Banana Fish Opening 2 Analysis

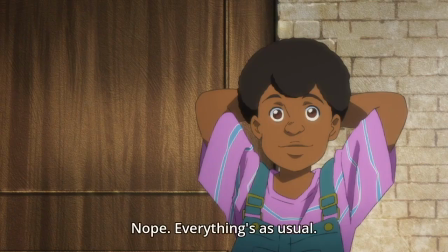Again, cutting away Eiji to reveal Ash alone on the mountaintop. But there's one more thing too.
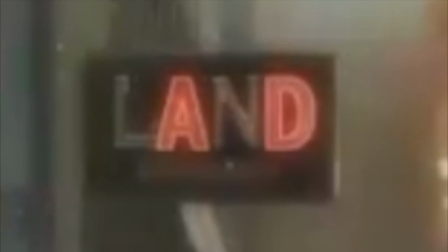Two of the letters on this sign are lit up while the other two are not.
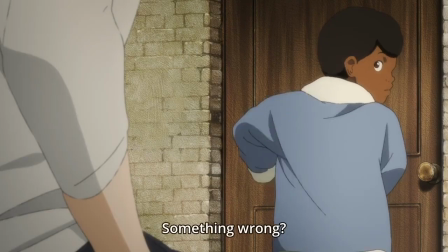Looking at it, I tried to find a word and then suddenly realized what I was seeing. AD.
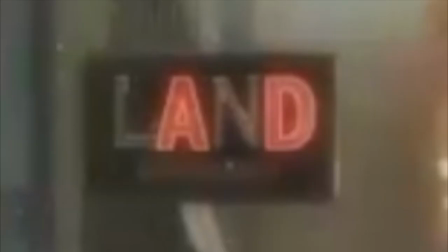Not part of a word, not an, but the letters AD, which in our current calendar system stand for the words after death.
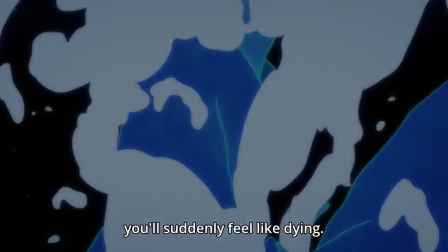I'll give you a minute to let that sink in. Yep, Mappa and their eye for detail has done it again.
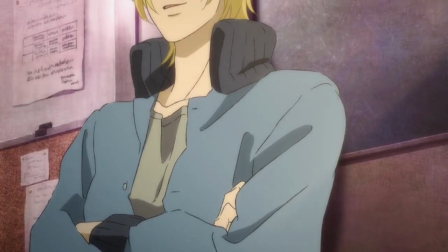This sign over here casually being like, hey, after death, after Ash's death.
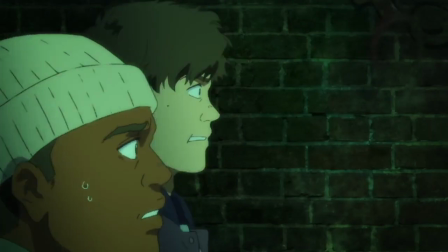We're leading up to Ash's death in this scene, and by the way, Ash is going to die, just in case you hadn't noticed.
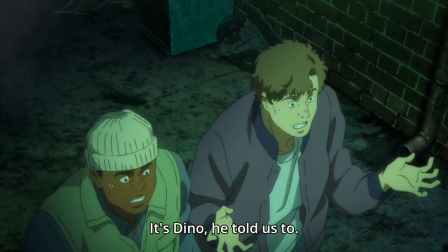Because of course this part is a look back at Ash's life through the lens of
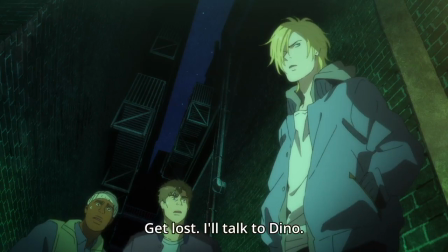those two shots of Eiji and Sing, which are both references to Guardian of Light in many ways, which of course occurs
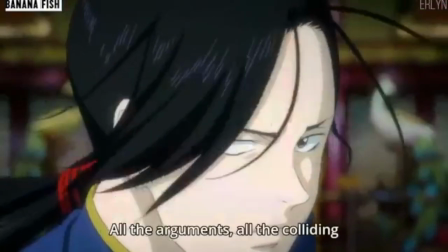AD, after Ash's death. We transfer from there to Yut Lung, which is an interesting shot because we start with this very red,
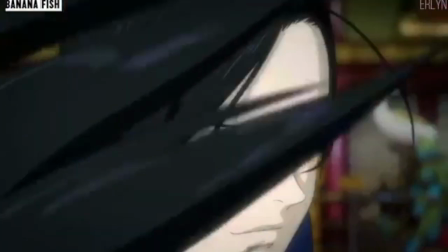vivid shot of Yut Lung's hair tie, the red thread which connects people's fate and connects people.
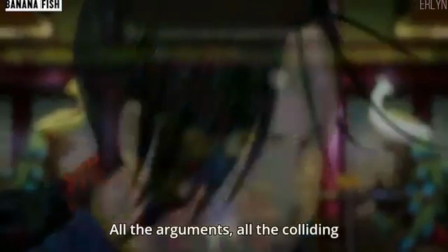In other words, tying Yut Lung and Ash irrevocably together, but also tying Yut Lung to Ash's inevitable death.
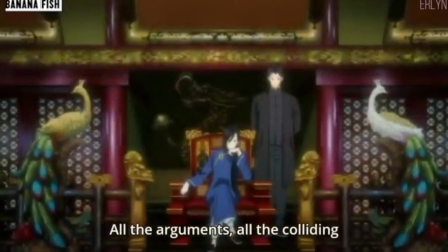Thanks, by the way, because of course it is ultimately his fault considering that he was the one who put Lao on that particular path.
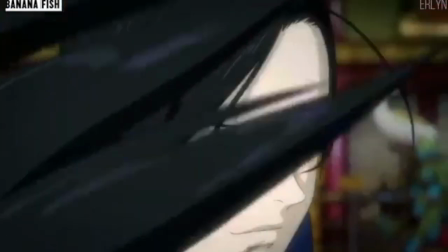After his shot, emphasizing his newfound power with his servant and his peacocks of opulence and wealth,
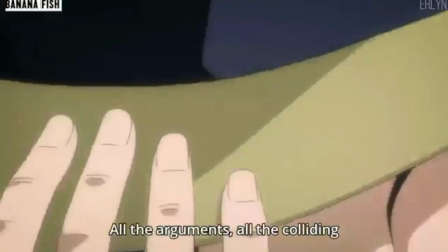we get the shot that all the fandom was waiting for, Blanca's introduction. Blanca starts out looking at Yut Lung and following him onto the screen,
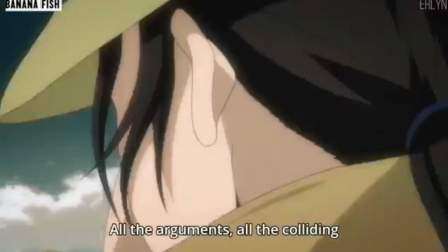indicating how he works for Yut Lung and how he was instrumental in executing Yut Lung's plan to take down Ash, but then he pulls a quite literal 180,
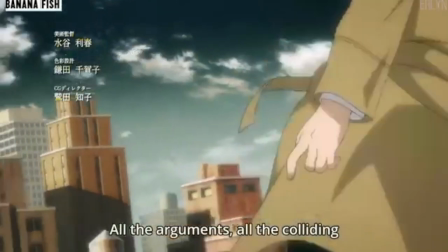going to face Ash instead, indicating how he ultimately switches sides.
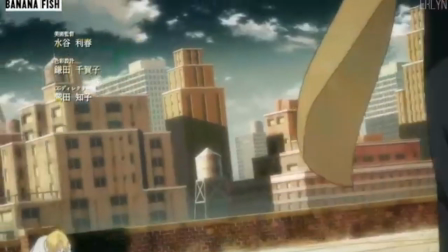The height differential between Ash and Blanca in this scene and the way Ash
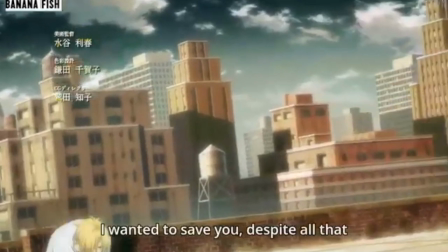struggles toward him from a kneeling position shows us the power differentiation,
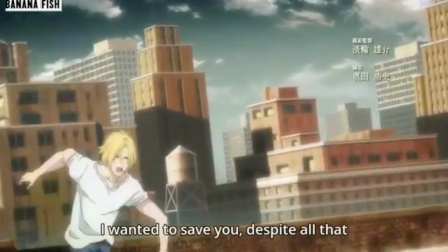that Blanca is the one character in the series who's actually stronger and a better shot than Ash.
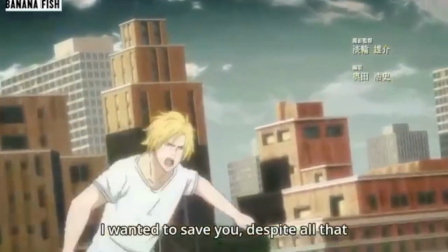Ash struggles to attack Blanca. He is in this scene dressed in a white t-shirt.
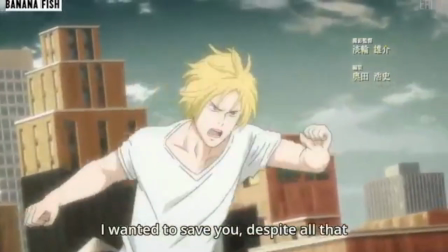White, emblematic of purity, is also the color we see Eiji in throughout this OP.
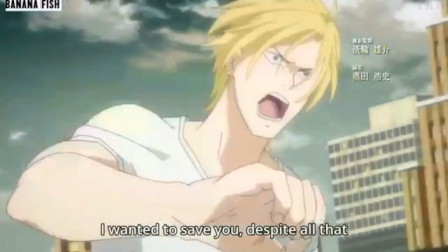In other words, Ash is attacking Blanca in order to protect Eiji.
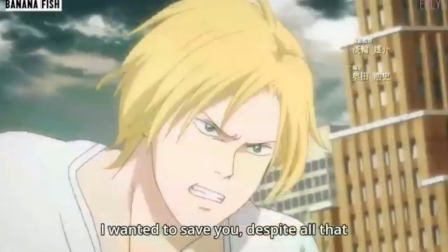An idea reflected perfectly in the lyric, "I wanted to save you despite all that."
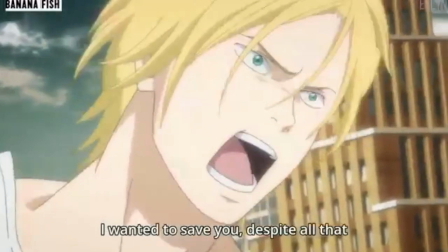But then, before Ash can land a punch, he is surrounded by snow again.
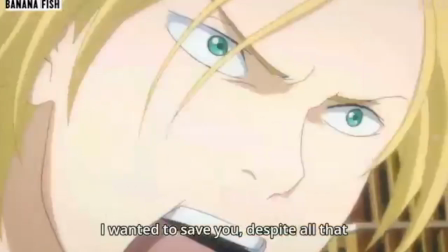His destiny catches up with him, and he's thrust back into that earlier scene, back climbing up the mountain,
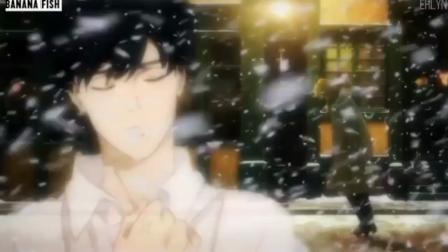but this time with some extra feels, as we see Ash stumbling through the snow up the mountain,
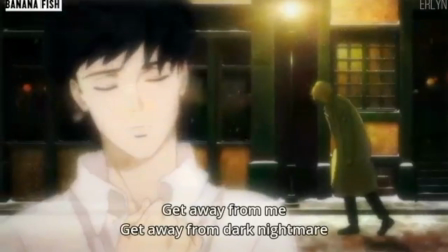clutching his side, after being stabbed by Lau in the few minutes before he dies.
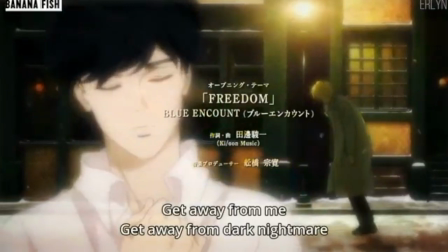You know, because they had to put that in the opening. They actually had to put that in the opening. They actually had to put the best character in the series dying right in the OP.
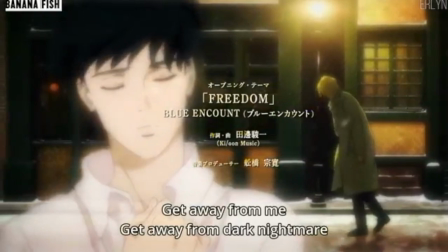I'm not crying. You're crying. In this shot, we see Ash desperately trying to reach Eiji despite his injuries.
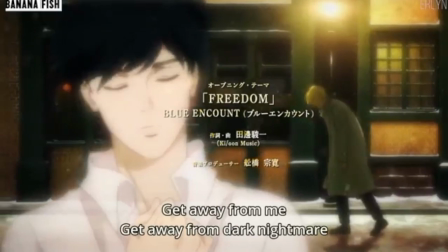Despite everything, the image of Eiji appears in his mind, and it's the last thing he's thinking about as he's dying.
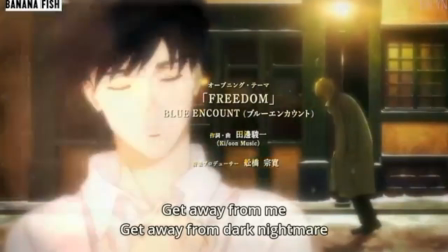Eiji is, again, in white, representing purity and also representing this sort of new
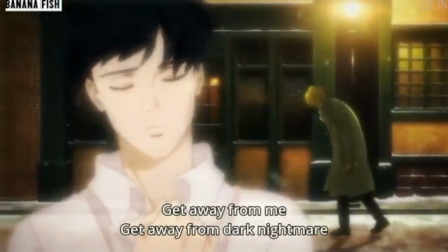repurification, the new world of freedom that Ash is longing for,
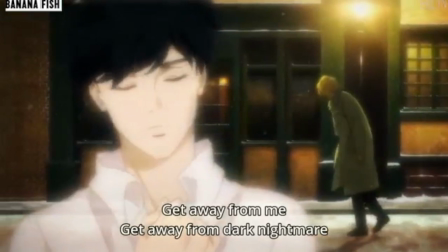and that his wound and the dark colors he's wearing indicates that he will never have.
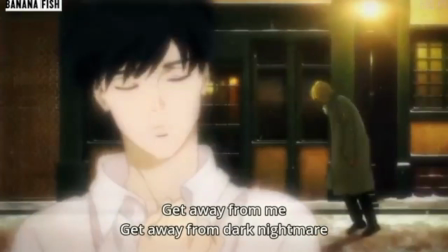And if, that wasn't that enough, every time Ash appears in this snow scene,
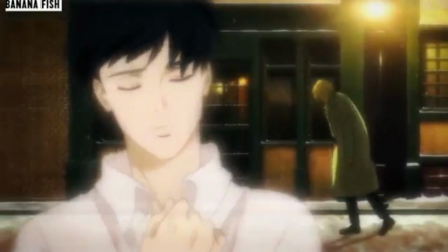whether it's the first time or now, the lyrics are, "Get away from me, get away from dark nightmare."
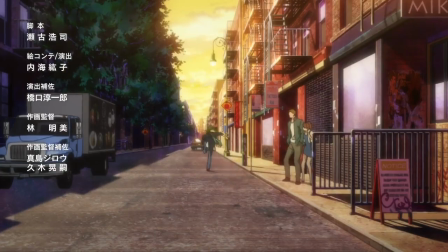Emblematic of Ash's feelings that he's only dragging the people he loves further and further into hell,
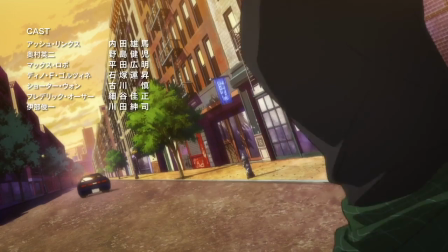that every time someone gets close to him, they will just be destroyed, that he thinks Eiji will be safer if he pushes him away.
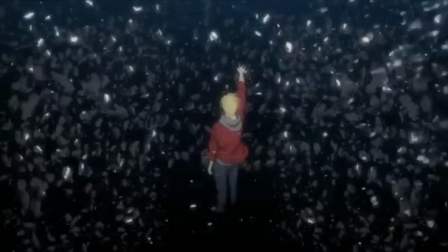And again, we see all the people he feels like he's affected this way. Griff, who was shot because he was involved with Ash.
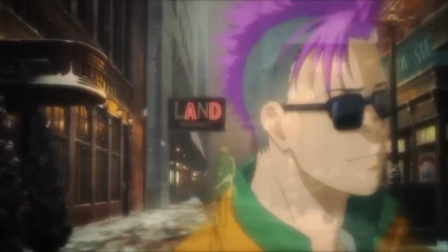Shorter, who was blackmailed, tortured, and killed, again because of his connection to Ash.